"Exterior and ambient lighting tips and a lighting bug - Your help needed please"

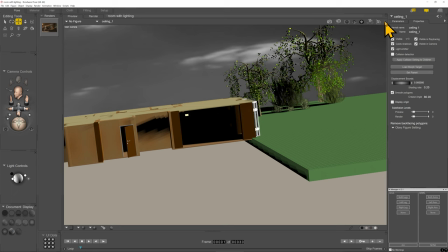(4:44)
So I don't know if this is a problem with the Poser 12 or if it's some other issue. So far as I'm aware, the preview lighting is controlled by preview settings here.
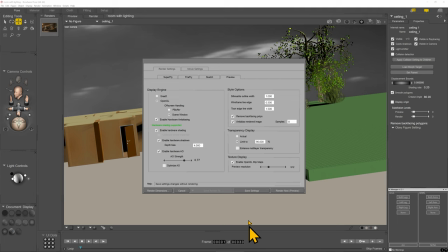(5:01)
And you can see I've got hardware ambient occlusion, hardware shadows, hardware shading, all of this good stuff on. It's using my hardware, OpenGL.
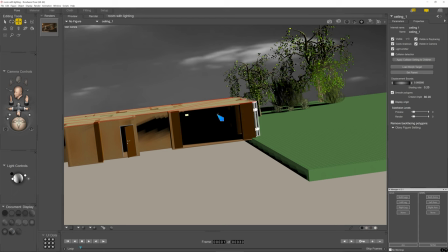(5:12)
So far as I can see, there's nothing here that's creating that weird over-darkening here.
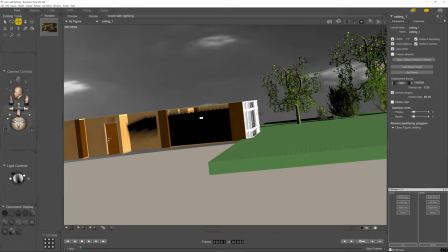(5:20)
It's just not shining through the window. Look, if I come around here, you can see the windows are transparent.
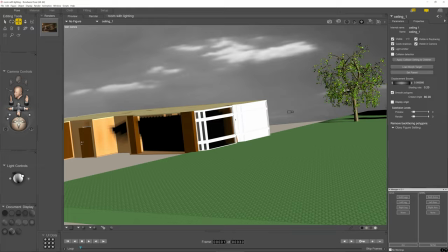(5:25)
I actually changed them to a Cycles window or a Superfly window. This one's whatever it was before, a Firefly window.
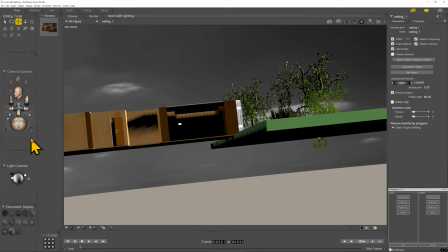(5:33)
but it's just not lighting.
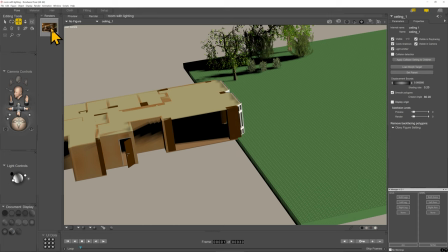(5:35)
Anyway, to talk about the techniques that I've done to create that lighting, what I wanted to do, I'll just show you that render again.
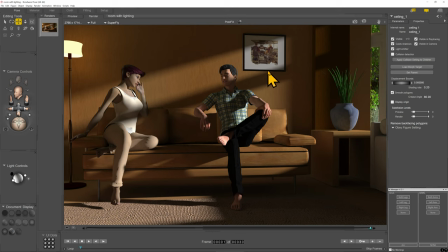(5:43)
We've got this beautiful soft lighting coming through the window here, which is creating these shadows. Now, there is another way that you can create shadows, but not realistic scene shadows.
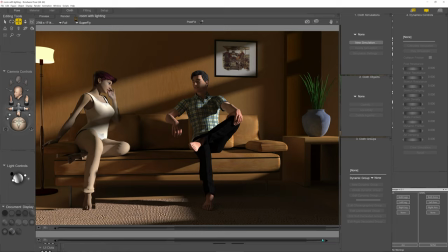(5:55)
So these shadows here, if I return,
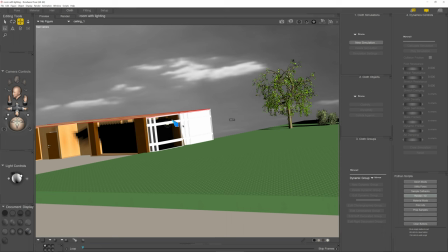(5:59)
if I return to my scene, are actual shadows of this window frame, which just adds a lot of interest to your scene.
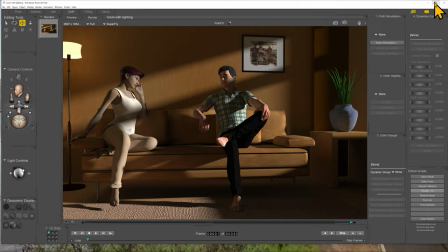(6:07)
So you will see here that this is a realistic impression of the window frames.
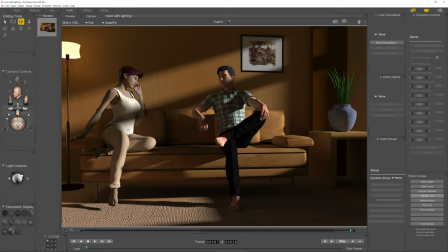(6:13)
And why that's useful is if you start to, for start, you can cast it over people to create moodiness.
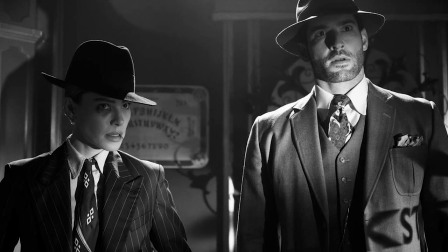(6:19)
You know, like that kind of, that noir lighting that you sometimes get in detective type movies, you know,
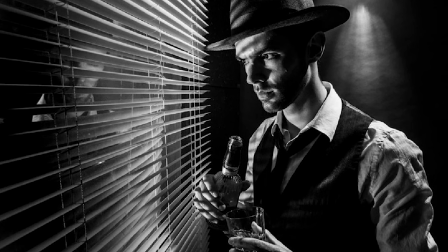(6:25)
detective type scenes where it's raining out and, you know, the outside lights are shining through the windows and creating that really moodiness to create a dark atmosphere.
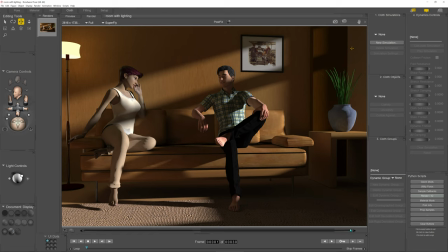(6:39)
So for start, I can change the outside lighting angle, the infinite light, so that these shadows here fall on the face or fall off the face and create interest there.
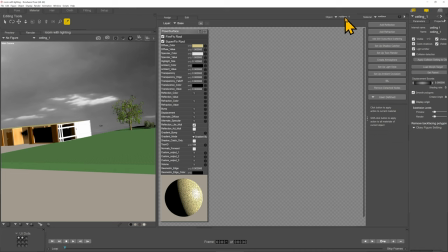(6:53)
Now, you could create a similar-ish effect by going into materials and going to your lights, and with a spotlight, doesn't really work with infinite light because the scale is all wrong, but say with a spotlight.
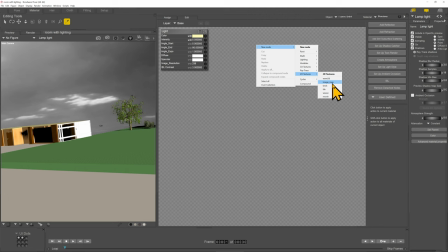(7:10)
And then you can add a bitmap.
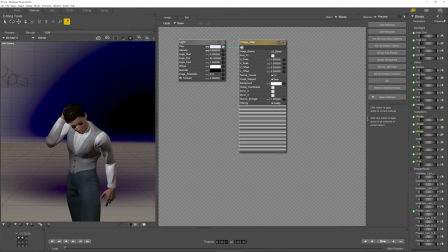(7:16)
Let's see if I've got one that I've already... No, okay. So I could add a bitmap here. And then that bitmap, then I plug that into the color here.
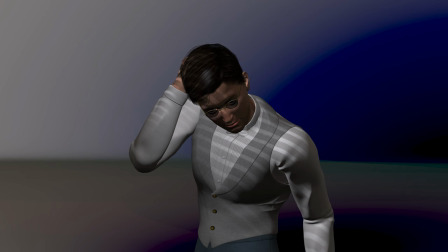(7:30)
And then that will then cast colors on the scene, you know, light and dark on the scene.
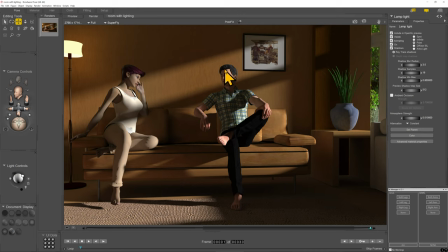(7:39)
But also, look at this lovely soft lighting. This lovely, it's a bit like a rim light, but just using the natural light from outside.
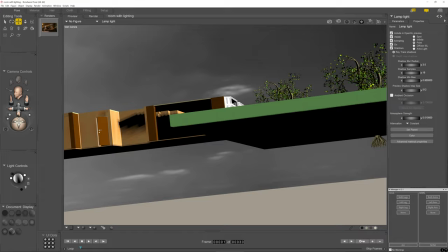(7:49)
So that's created by an infinite light outside. Let me just show you that one more time.
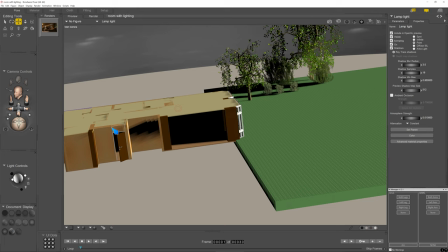(7:53)
So here, unfortunately, you can't define infinite light so that they have
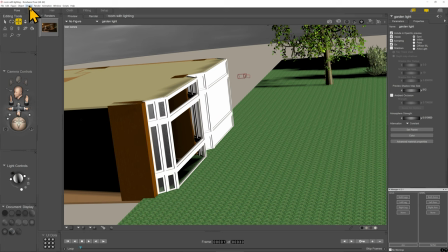(8:02)
a visible preview. For example, look here, I've got a spotlight down here. And if I select that spotlight and then do display object style and then do flat shaded, that spotlight now becomes visible.
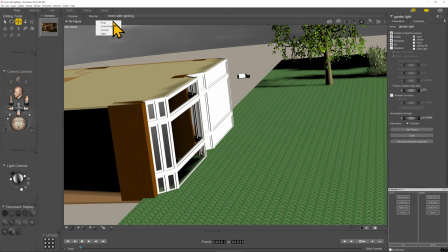(8:18)
But if I do that with the infinite light, I never get anything visible. So if I go here, infinite light,
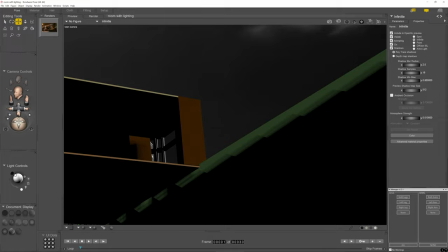(8:27)
display object style, flat shaded, it's already flat shaded, but you can't see anything.
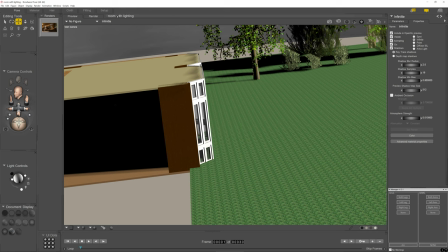(8:32)
The infinite light is shining from over there somewhere. So let me just make sure it's selected.
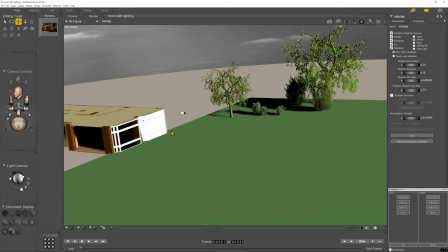(8:40)
Yep, selected here. Infinite. But you can't actually see it, or you can only infer it by the brightness of this outer wall.